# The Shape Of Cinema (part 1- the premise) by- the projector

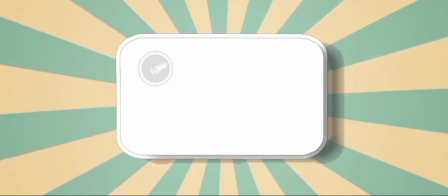They became a huge success and used it for developing and acquiring new camera systems and format, which including
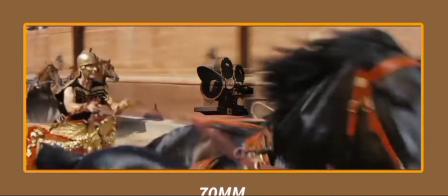MGM65 using 70mm film to capture images more wider but not taller,
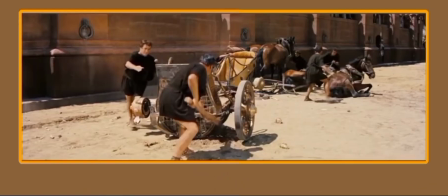and used the aspect ratio of 2:76.
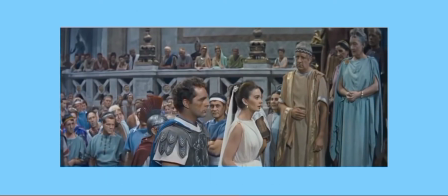Now we have the knowledge of how each kind of aspect ratio came and manipulated the shape of cinema.
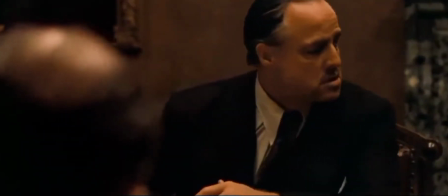So unfortunate, so unnecessary.
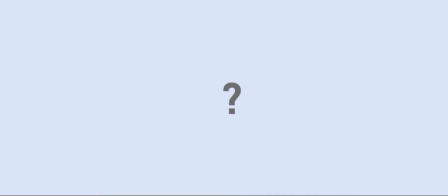Now here is the question comes. How many? How many aspect ratios are there we can go with? I don't know.
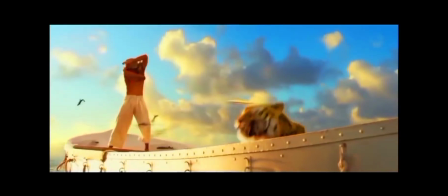That's a good question. and where we have got stuck by the limitations of our today's technology.
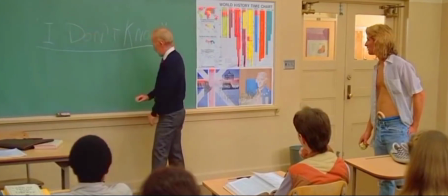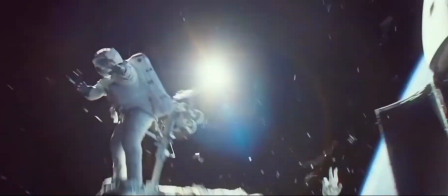By the evolution of our cinema standards, we have got lots of aspect ratios.
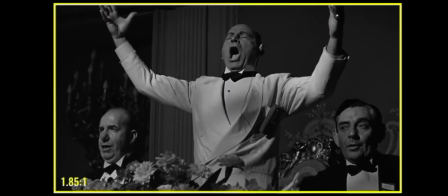Well, again, back in those days where we just only had the taller or a wider screen, but thanks to today's technology, we have got
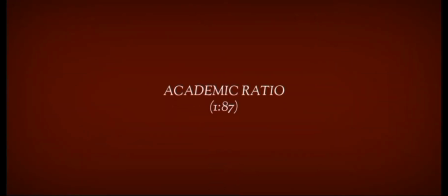varieties of shapes and aspects. We got academic ratio of 1/37, Cinerama ratio of 2/59, CinemaScope of 2/35, VistaVision of 185/1,
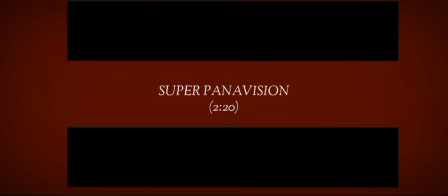Super Panavision of 2/20,
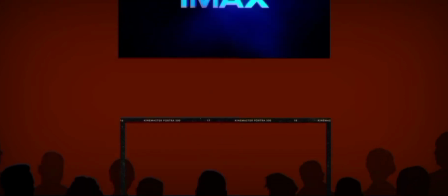MGM65 of 2.76/1, and the infamous IMAX which has the biggest aspect ratio of 1.43/1.
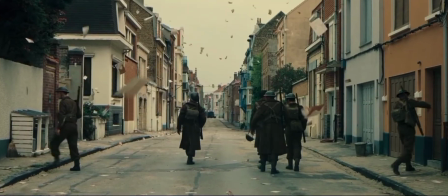So it results as a very large image that captures almost a fully wider and fully taller view, and it looks really immersive.
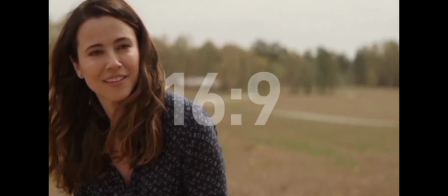Nowadays, 16:9 has become the standard of television screen format.
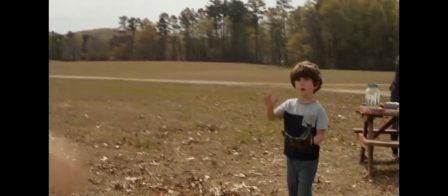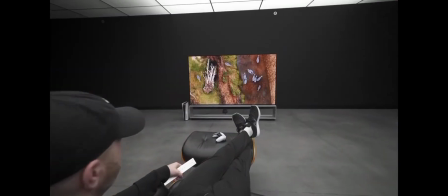I'm listening.
Why it became the standard? Cause every TV nowadays made by this aspect ratio supports almost each and every format we have seen back then.
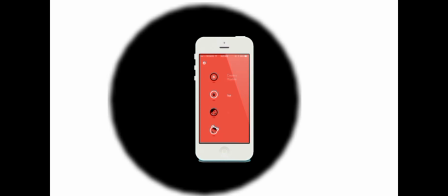But not only for TVs. This became the standard of mobile displays, computer monitors, graphic display resolutions.
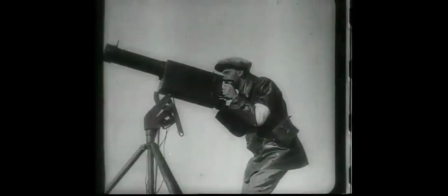It's been usual. If you are making a film or even a video on YouTube, you have to make it on 16:9. But if you're experimental with the choices for the shape of your project, you can also go with 9/16, which is 16:9 but vertically.
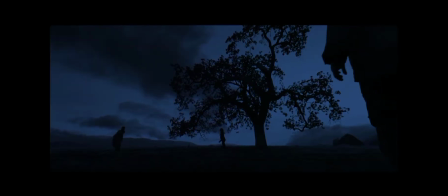Some years ago, a movie trailer came out called All Stars Are Dead used the aspect ratio. You can go with 5:1, which will look like this. I don't know why you will do it, but you can. And that's another thing you can do is subscribe the channel. It will help me a lot. You can also go with 3.2/1.
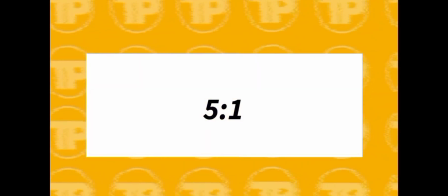Who wrote this?
Which is a little similar to 5:1, but it's often used in digital as an advertisement.
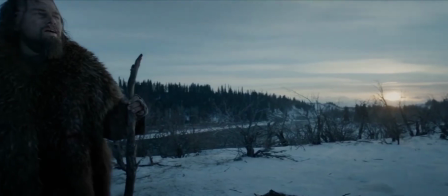Yes. But it's often used in digital advertisement. All I wanted to say is we can go with any aspect ratios we need nowadays.
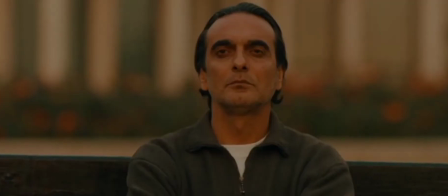But here comes the problem. Which one? Which one is the best for my project? See, it depends. It depends on some things, including what story you are telling.
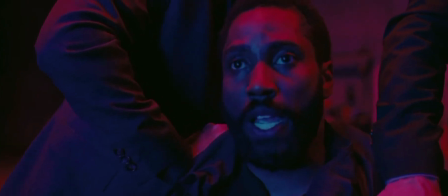Every type of story has its own point of view, and it needs a shape to be seen.
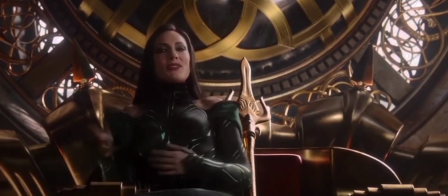Fortunately, we have got some examples of films that uses aspect ratios while conveying a message.
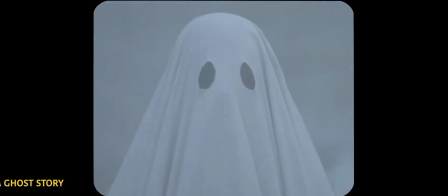There is a film came out in 2017 called A Ghost Story.
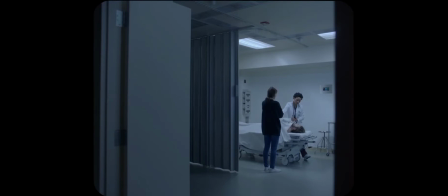Used this boxed aspect ratio of 4:3, which makes it more claustrophobic, and we start feel the same as how the ghost is feeling.
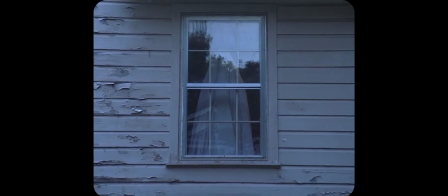Trapped.
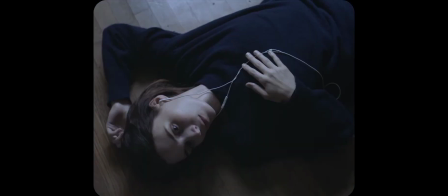Also, it looks like a Polaroid video as we are watching someone's memory.